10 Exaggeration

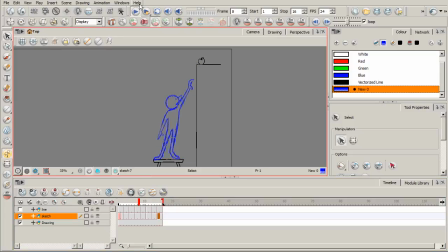[8:18]
And we can already kind of get a sense of it. If we click play, you can kind of see that kind of that stretching right there. You can almost get to it, and it kind of creates that staggered effect and really kind of helps amplify the struggle. Okay, so what I'm going to do really quick is I'm just going to pause the video. I'm going to throw some clean line work over these drawings here,
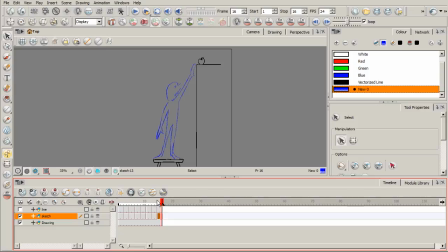[8:36]
and then we'll come back and play it one more time so you can kind of see it just a little bit more clearly.
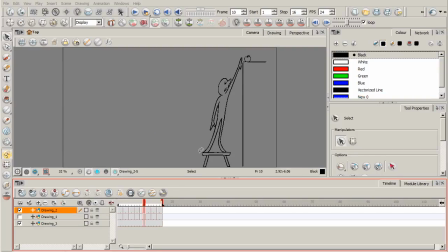[8:42]
Okay, we're back, and I basically put my clean line work over that the sketches that we just did there. Again, we basically just did 2 additional drawings. Okay, when we started, this is where we kind of had him, where he came up. That was his maximum reach, and it just kind of stopped abruptly, so that was kind of jarring, right?
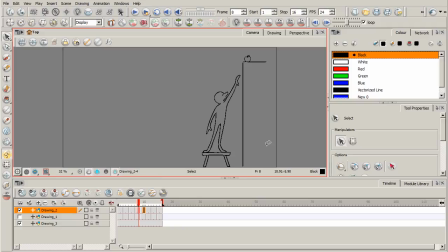[9:01]
But it also just doesn't resonate very well with the viewer. And so we sketched him out to where he's really stretched out to the point where he's almost touching the apple. And I think that's important, because you don't want him to be at a point where the audience just will assume that there's just no way.
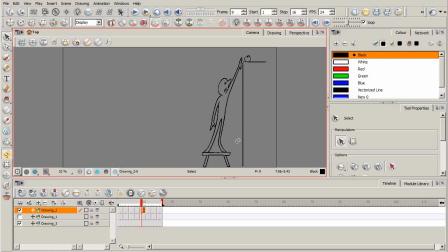[9:21]
So kind of having it just right there at the edge kind of creates that sudden curiosity in the mind, like, oh, is he going to make it? Is he going to be able to get that apple? And so that's at his most extreme maximum point of stretchiness. And then we don't want it to just stop abruptly there.
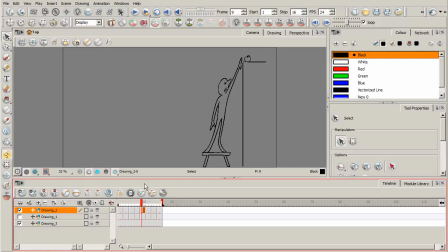[9:37]
We really want to kind of amplify the struggle of that stretchiness, of that struggle that he's undertaking there. And so we're adding to the exaggerated action by having him kind of recoil just slightly, okay, as you can see there.
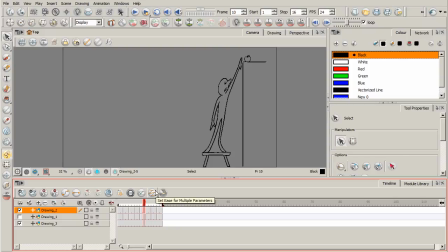[9:52]
And so there's just 2 drawings. That's all it was. And then I just copied them. So we have these 2, and then basically taking that extreme one and pasting it again, and taking that second one where it recoils and pasting it again.
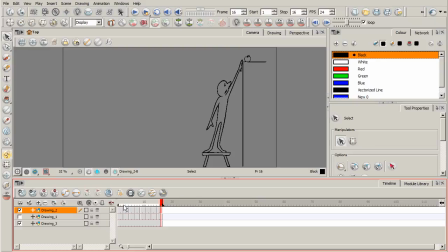[10:07]
So one after the other. So let's go ahead and play this back. So you can kind of see that now. It's kind of a, just almost got the apple. And so now we've made this a little bit more fun. It's much more fun than when it was just like that. Okay, and so this is something that will resonate with the audience.
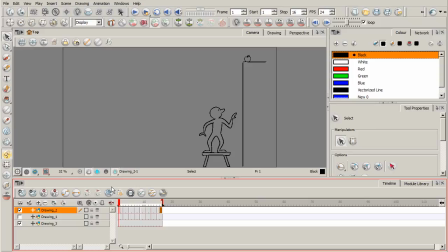[10:25]
They'll just find it more convincing. They're more inclined to accept it now. So this would be an example of exaggeration. We're taking an action and we're just exaggerating it, really taking the pose itself and just kind of pushing it further beyond its limit.
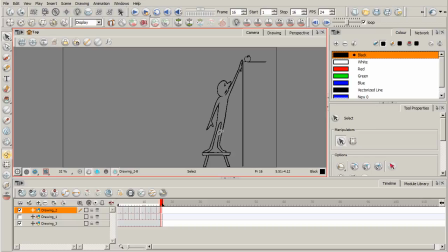[10:43]
And this really works well with something cartoony like this. Okay, and so like I've said with a lot of these principles, you know, take each one and just experiment, see what you can do with them. And I think this is kind of a nice little exercise to kind of get that across. Okay, so a lot of fun.
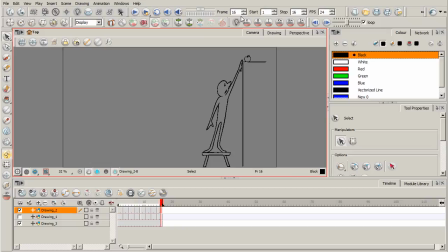[11:01]
All right, so in our next lesson, we're going to move on to another principle. Again, these are, as I mentioned a few times in this course, these are all principles that were conceived by Disney animators back in the early days of animation. And these guys were just geniuses to really come up with all of these concepts. And so you really have to admire them.
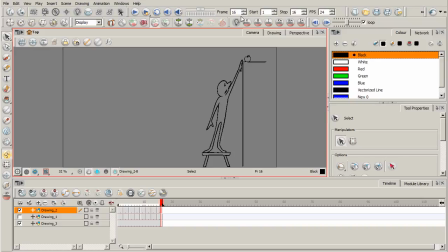[11:21]
But in our next lesson, we're going to talk about the principle of solid drawing. So stick around and we'll see you then.